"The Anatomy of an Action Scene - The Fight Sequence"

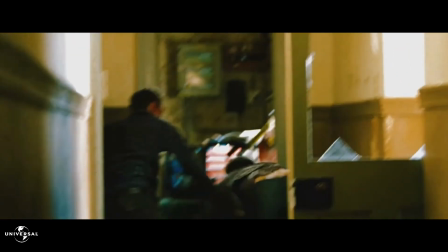[16:06]
And you have to tip your cap to both Kinnaman and Reynolds.
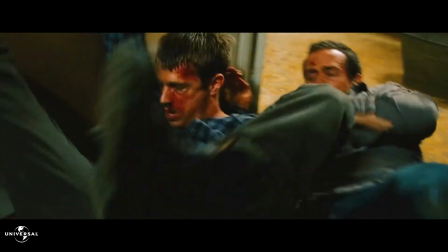[16:10]
This scene could have easily been shot differently to allow added use of stuntmen, but they clearly wanted this scene to come off as good as possible, and in my opinion it completely does.
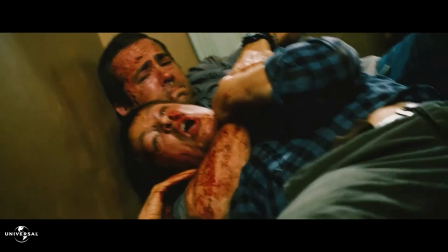[16:18]
They both put their physical abilities to the test, and it all goes together just to create a fantastic fight sequence. As you can see, a simple concept with a grounded approach that adds some great elements to create just an awesome fight sequence. And finally, in our last clip, we will look at a great example of a large-scale fight sequence in terms of choreography, direction, actor performance, lighting, editing, you name it, this scene delivers it, and that would be the scene from John Wick when the henchmen break into his home to kill him.
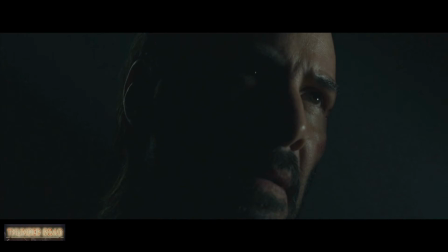[16:44]
If you want to break into John Wick's home and try to kill him, you're going to need a lot of men to do it, as we see in this clip as Wick prepares to take down a wave of bad guys.
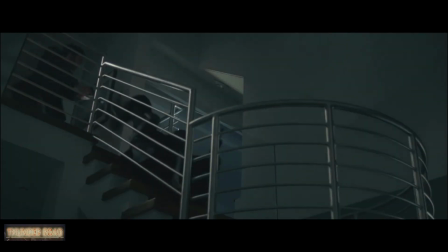[16:52]
It begins with some well-crafted gunplay, the camera just placing you in the perfect positions to get the maximum amount of impact,
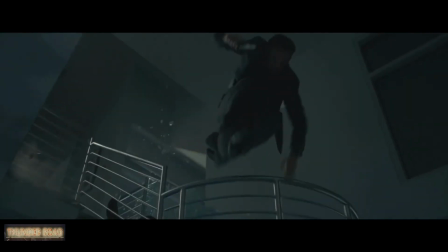[16:59]
as the fluidity of the scene just feels seamless.
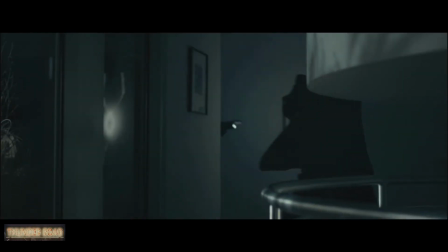[17:02]
The lighting is perfect to create just enough of an ominous feel, but still allowing for full view of the action, as well as just adding a subtle but methodical musical score over it.
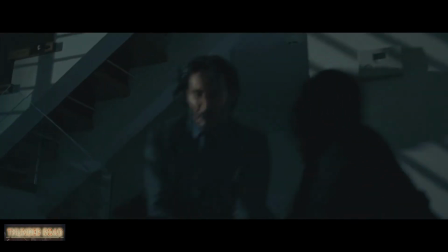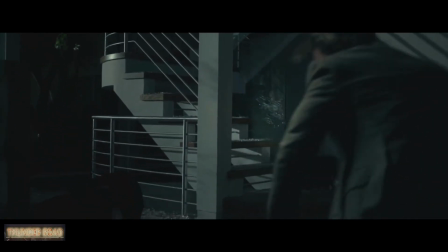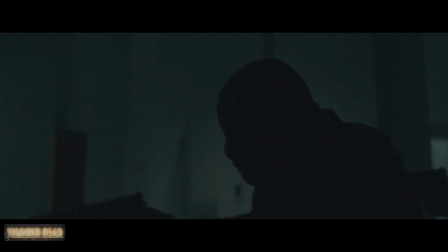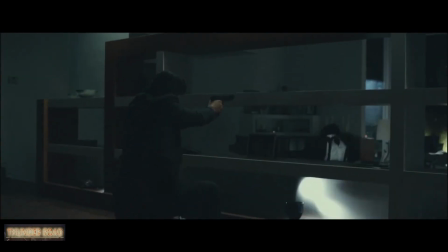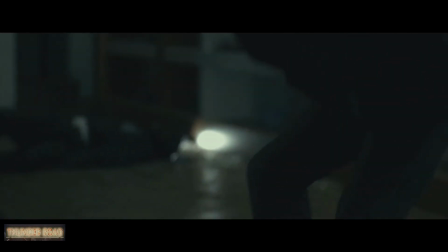[17:57]
The score raises and dips perfectly with the pace of the action as Wick reloads and dismantles this group of bad guys with precision.
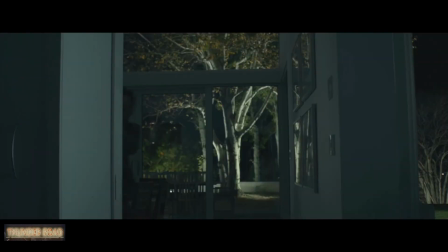[18:04]
The choreography is absolutely crisp, allowing the camera to simply film it, and we can see Reeves performing the stunts, which pulls you into the scene even more.
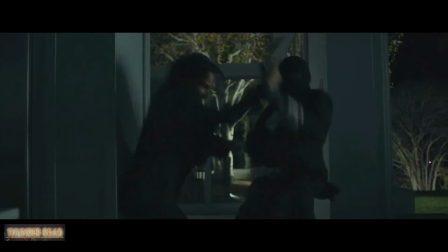[18:13]
The fight choreography is very intricate but doesn't feel overly scripted, despite knowing that it's heavily choreographed.
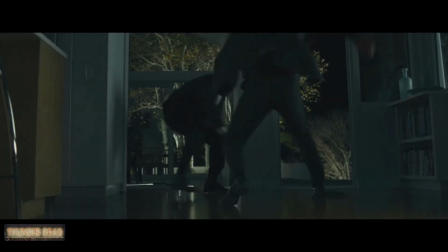[18:18]
It's just fast-paced, it's violent, it's gritty, it's got a great blend of gun-fu and hand-to-hand combat,
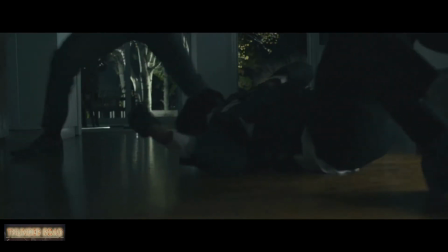[18:24]
and to me the result is just a fantastic overall action sequence. In my opinion, that was an excellent scene from what I would consider to be an incredible action movie. So there you have it, guys. When it comes to fight sequences in action movies, this is what I look for when watching to see what passes as good or bad. I hope you guys enjoyed this video. To me, action movies are an art form all their own. You have to appreciate the diversity in the world when people can see something like this or something like this and still get that same rush of excitement from seeing something awesome in their eyes. Thanks for watching as always, guys. I definitely appreciate it. This was Volume 1. I have 4 more planned. The next video, we're going to be taking a look at car chases and what makes a great one and what makes one look like nothing more than a Walmart parking lot the day after Thanksgiving. Also, let me know in the comments below, guys, what are some of your favorite action movies or action scenes? I had so many that I was thinking about talking about, but I really had to narrow it down for this video. As always, thanks so much for watching once again, guys. If you enjoyed it, drop this video a like, make sure to subscribe so you never miss anything new. As always, I'm Anthony, this is the Silver Screen Analysis, and I'll see you at the movies.